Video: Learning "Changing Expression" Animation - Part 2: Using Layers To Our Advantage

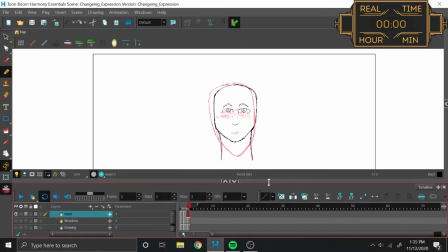So today's goal is to finish up all of the heads.
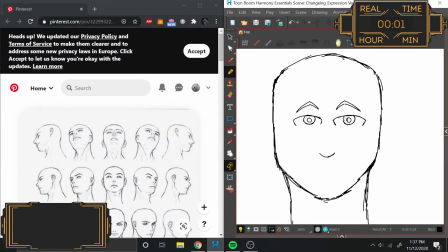Notably that they're all made out of petted lines currently, and I wanted to get those to another layer and add in some cleanup lines.
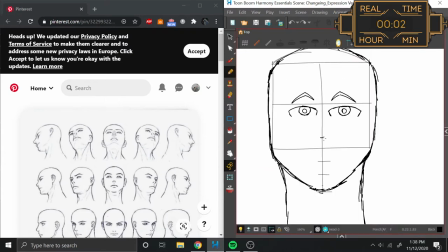That way when I actually go and do my in-betweening, I have these nice solid lines to work with. Because trying to in-between with petted lines, which I remember back in the previous exercises that I had to do, ended up being a real pain in the keister. So I briefly touched on this on the last video that I wasn't really satisfied with the way that these heads turned out.
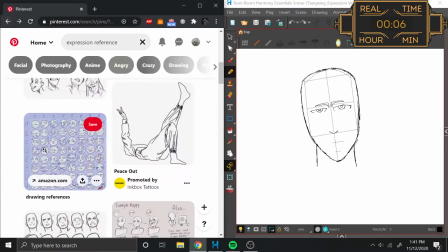I thought that they were too long and that they were differently shaped. But it turns out that I didn't need to worry about that because after checking the onion skins, the head shapes were perfectly fine.
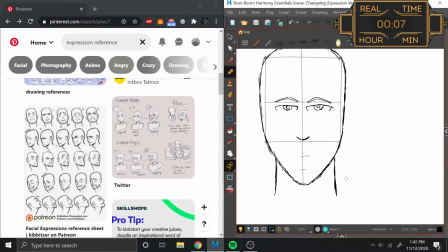Which is great because now I get to move over to the other aspect of the head that I wanted to touch on, which is the mouth. And I found a couple of references, as you can see here, where there's mouths that are open, mouths that have lips, mouths that have teeth.
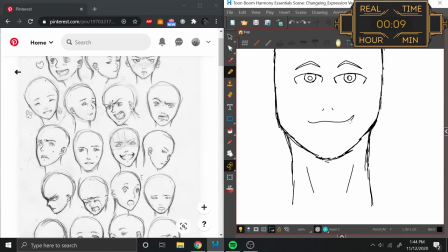There's a manillion ways that you can go about doing this. Almost a manila folder's manillion ways. All I had to do was figure out the one that worked for me. And I guess I did. I ended up just making lines. Like, I tried all of these different combinations. I even have a whole practice book of mouths that I had tried to see if there was one that would work out for me.
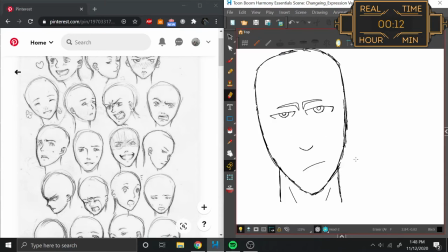But at the end of the day, I just figured that making a line to imply that there's, you know, a neutral expression and then a kind of a frowning expression, that seemed to work for the first two frames.
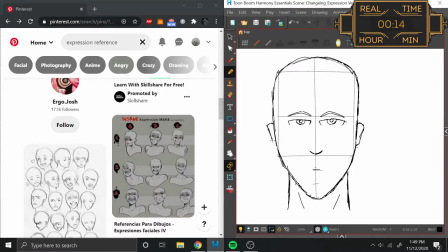However, I need a little bit more personality for the last one, which is the smile. And that ended up just getting solved by trying a bunch of wiggly lines until I got one that ended up looking kind of like a smile. Really, it was just like completely haphazard. See you with that out of the way.
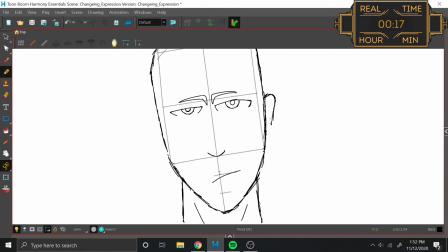I can now start going and adding in a bit of the other facially oriented accessories. I debated which of these accessories that I actually wanted to do between the ears and the hair, and I figured that honestly, ears, if they're not on a character, is going to be really, really jarring, and usually if a character doesn't have ears, then that requires some sort of like story or justification or something.
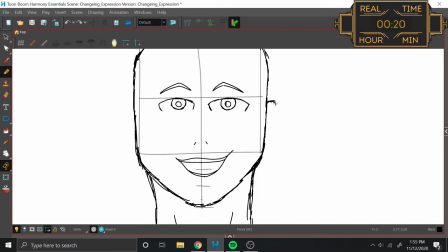But a character without hair is otherwise pretty understandable, especially with an exercise as rudimentary as this one,
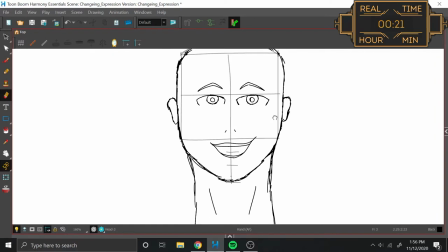so I opted to avoid hair, and that has absolutely nothing to do with the fact that I have no idea how to draw hair, and everything to do with the fact that I needed to do something, so I'll just stick with the ears and pretend like that was my plan the whole time.
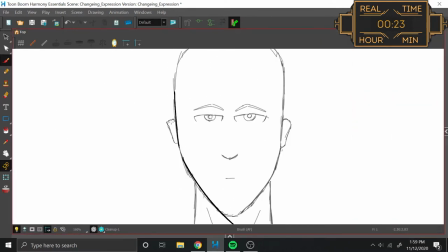And with that all out of the way, now we get to begin the fun part, which is cleanup, which you'll notice we're doing a little bit differently this time.
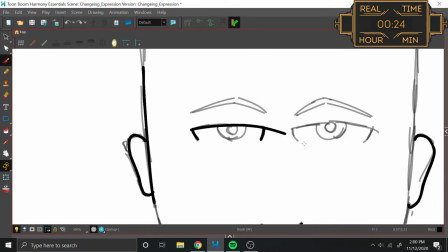Before, with the petted lines in the past exercises, we just accepted the fact that that's what it was going to look like and moved on.
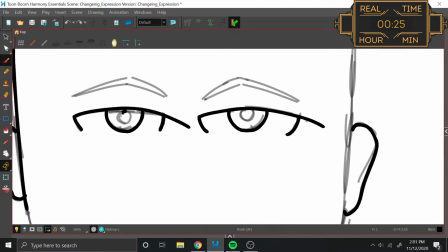Then when we got to the flower sack, we had all of our lines where we weren't petting them.
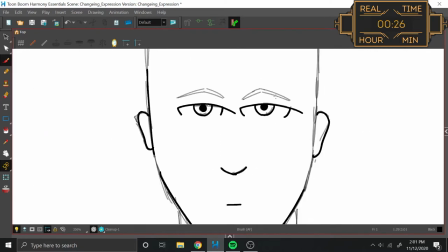We were confident with them in single swishes.
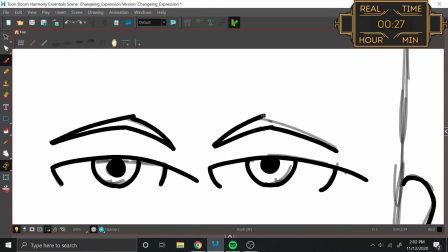So our cleanup was mostly just carving away at the edges and the excess until we were able to finalize a flower sack image that we liked.
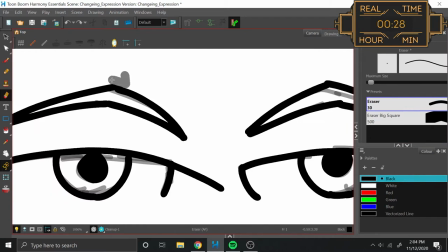Today, we're actually combining both of those. We're gonna have the bottom layer, which is all of the petted lines, and then a top new layer that I've created, which is the cleanup.
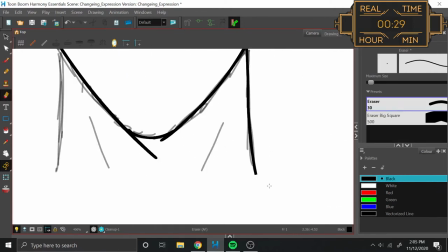So that way I can use the petted lines to guide all of my cleanup lines.
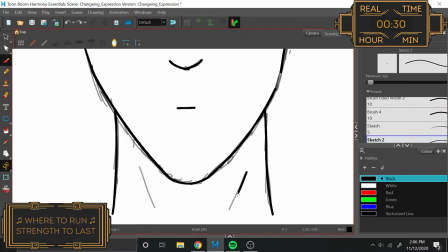So that way the final product can be those confident single swishes, which make up higher quality animation product.
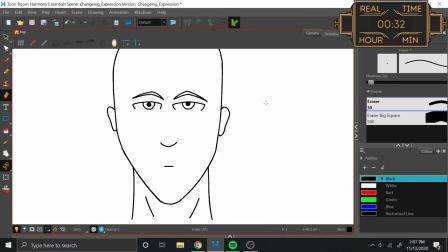Right about here, it was revealed to me that the shape of the head, which I originally thought was off,
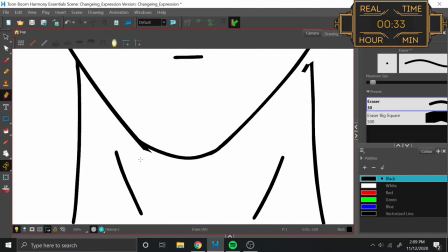and then thought that it was okay, it actually turned out that it was off, and that all got lost in translation with all of the many, many, many, many lines from the petted lines.
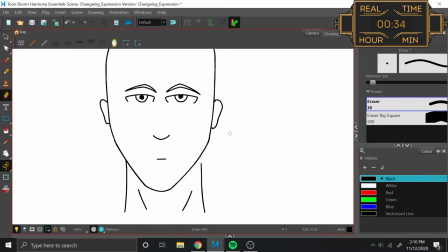But now that I'm using nice, crisp, clean cleanup lines,
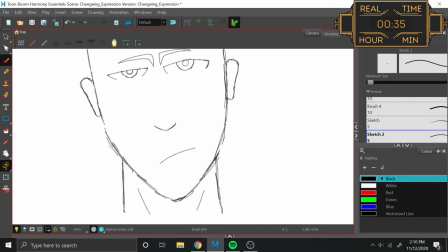I could really see the shape of the head and further adjust it and perfect it accordingly to the vision that I was looking for.